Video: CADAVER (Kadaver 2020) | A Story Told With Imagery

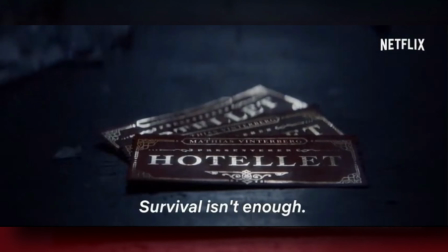0:00 In this video, I'll be going over how the costumes in the film Cadaver told us a good amount of the plot before the story really began.
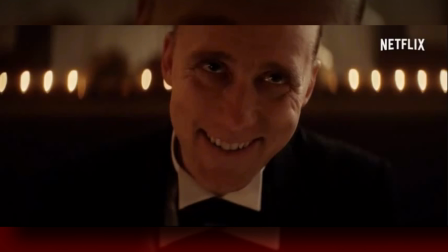0:07 And without further ado, let's get into it.
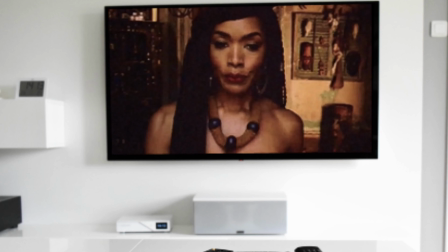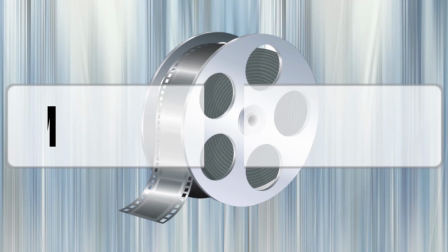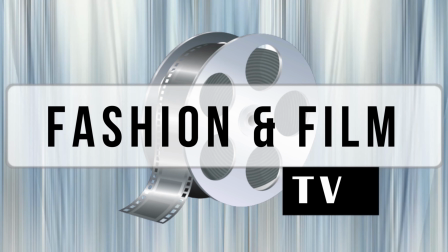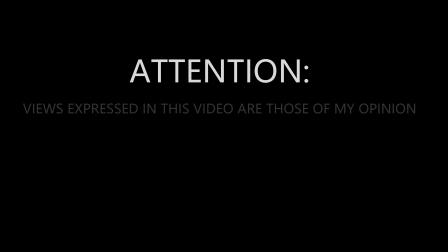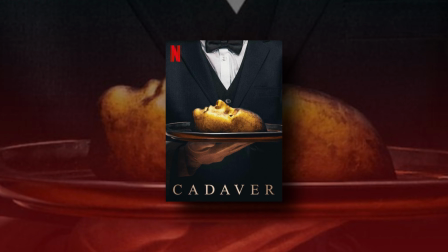0:35 The 2020 film Cadaver is set in a post-apocalyptic time where famine and civil unrest go hand in hand.
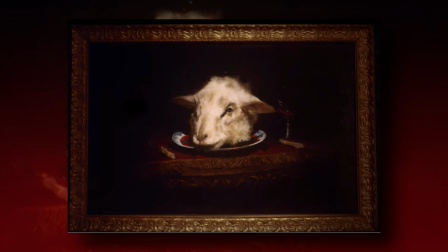0:42 In the opening scene, we start with a lamb's head on a platter, get a short tour of a dwelling, and see children playing in piles of clothing.
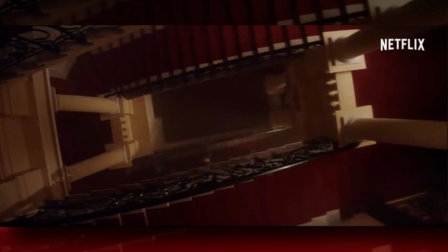0:49 As one of those children play, they find a garment that appears to have on it.
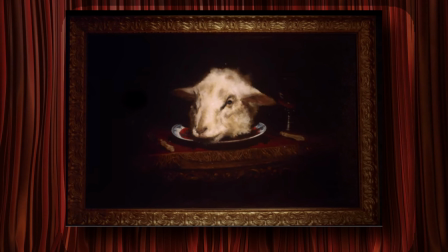0:54 Within the first 2 minutes of the movie, we already have a sense of some of the things that will take place in the film.
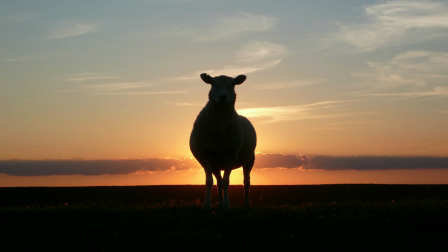1:00 A lamb represents vulnerability and innocence. In regards to their comparison to humans, it stands for a vulnerable or innocent person.
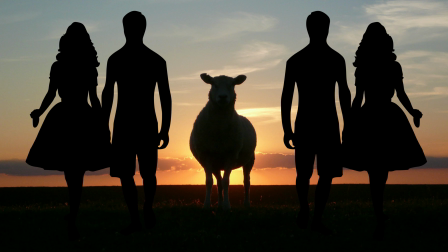1:08 If we think of the term sheeple, these are people that are easily moved, manipulated, and guided to their own demise.
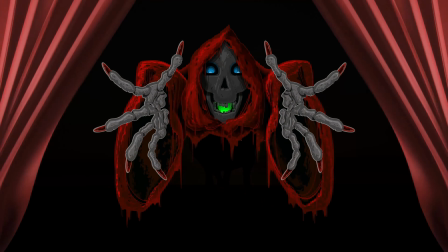1:14 The lamb's head on the platter makes me think of the phrase, like sheep to the The opening image is a clear indication that something will happen to innocent people.
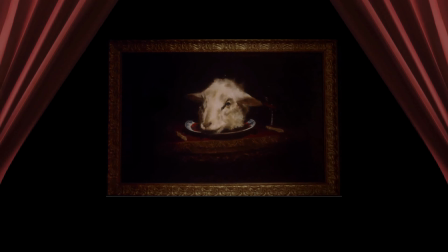1:23 We just don't know how and which ones yet.
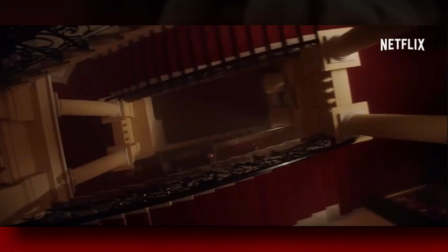1:26 The atmosphere of the mysterious location is red, and though seeing red can stand for several things,
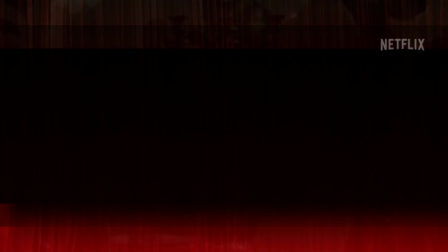1:32 when given as a backdrop or the main color used for interior design, the color usually has something to do with or the shedding of through some sort of.
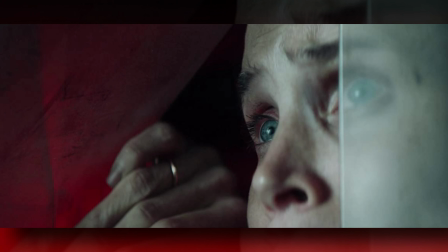1:41 Once we cut away from the dwelling and move to some of the main protagonists of the film,
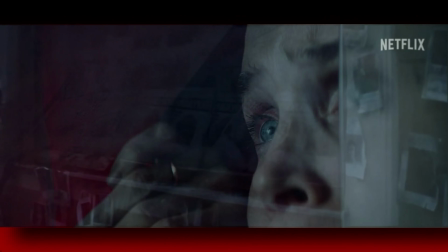1:46 we're taken through scenes of destruction and disarray where war has ravished the town of all its resources.
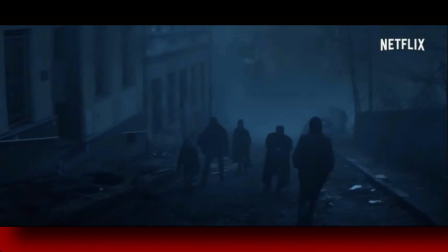1:51 In this world, it's every man for himself, and it's not safe to be caught unprepared.
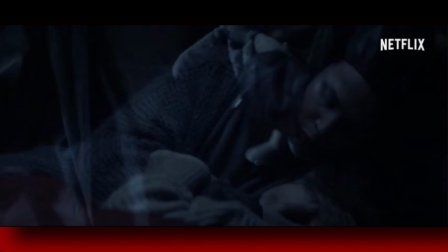1:56 Once they get to where they're staying, they see the mental effects of what this war has done to their neighbors before going into their own home.
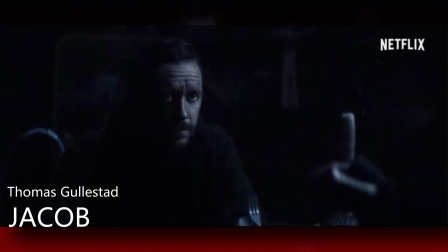2:04 At home, the husband Jacob has a conversation with his wife Leonora, where he suggests that it might be a good idea to start looking for another spot.
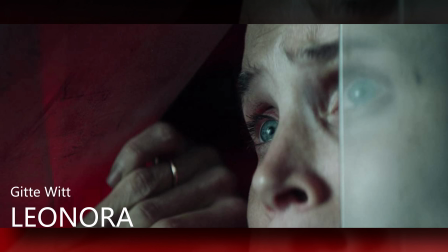2:12 He states that where they are isn't safe anymore, and the wife states that they will be fine.
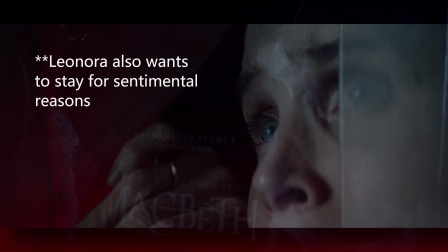2:16 Everything has been destroyed, so they might as well stay where they are. Shortly after, we're taken through a panning of the town,
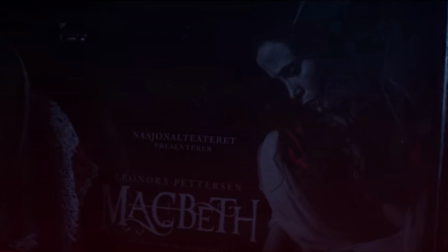2:23 and our eye is drawn to a poster in a store or shop of Leonora, showing us a glimpse of Leonora's life before the attack, before cutting to the family eating their canned dinner. During their dining, a man can be heard outside shouting something.
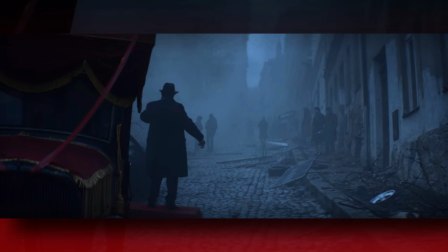2:37 Once the family gets outside, the man tells them about a show that the hotel is giving.
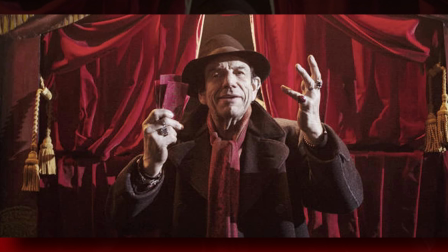2:41 The strange man and Leonora have a short conversation about how a hotel even has the means to do this before she makes the decision that her family should go.
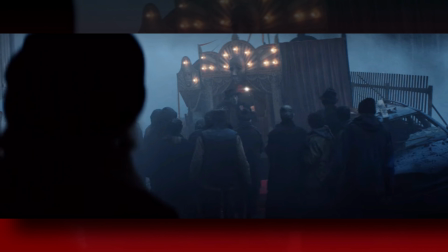2:49 Her husband tries to talk her out of it by convincing her that this is simply too good to be true.
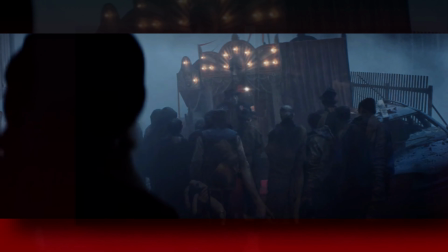2:54 Nevertheless, they end up going anyway.
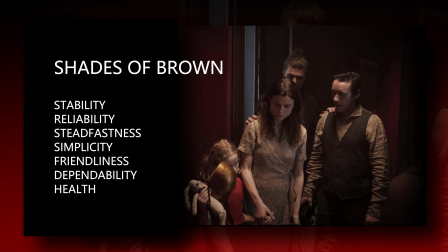2:56 Leonora is wearing a floral or patterned dress, Jacob wears shades of brown, and their daughter Alice wears a red dress.
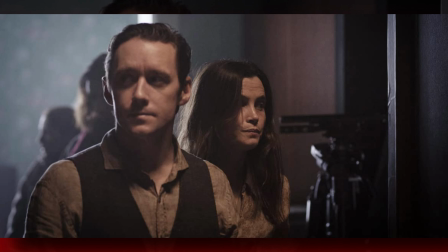3:04 The tones of the colors they wear are muted due to the dirty conditions of their environment, giving their outfits a brown overtone.
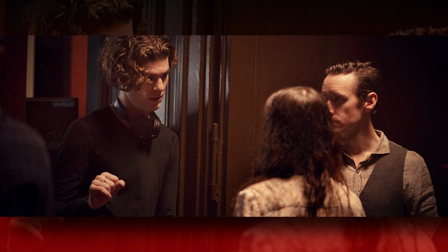3:12 Brown has to do with reliability and stability, and red, in the context mentioned earlier, represents or a form of.
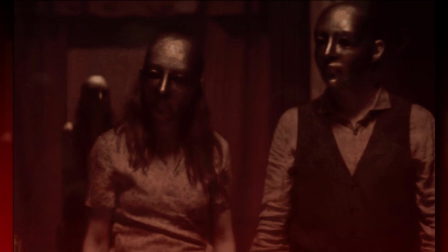3:19 The browns give the audience a sense that the characters are comfortable and even feel a sense of hope at the possibility of a better life or existence.
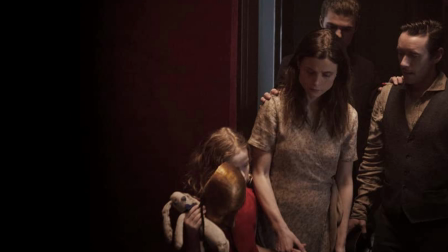3:28 The red lets us know that they are going blindly into a situation that may be a little over their heads.
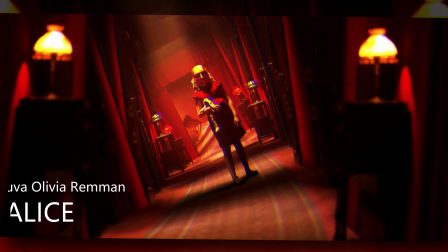3:34 The name Alice has been used often to represent a person that descends into a rabbit hole, alluding to Alice in Wonderland.
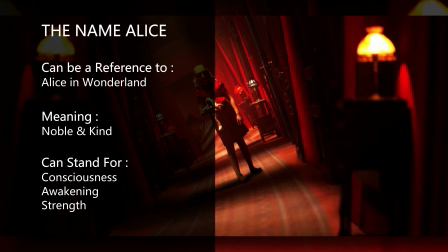3:41 One of the main meanings for the name Alice is consciousness. Characters with the name Alice are not always the ones having to deal with the misfortunes in the storyline,
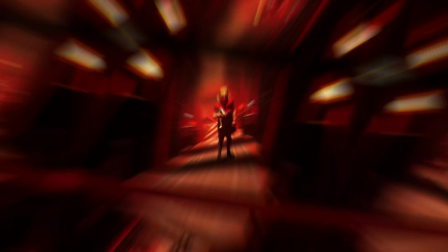3:50 but those around them usually have to face strange occurrences or unexplained events that have to do with a certain level of awareness or revelation.
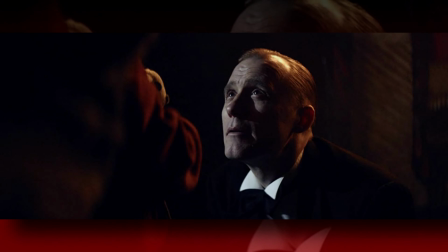3:58 Once the family gets to the hotel, they are told that children are not allowed.
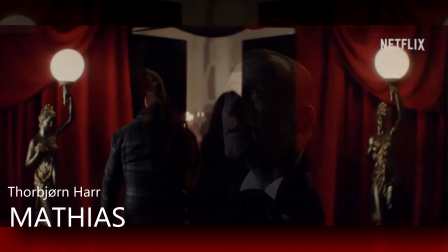4:02 We go through a little dialogue, and eventually the family is told that an exception can be made for Alice.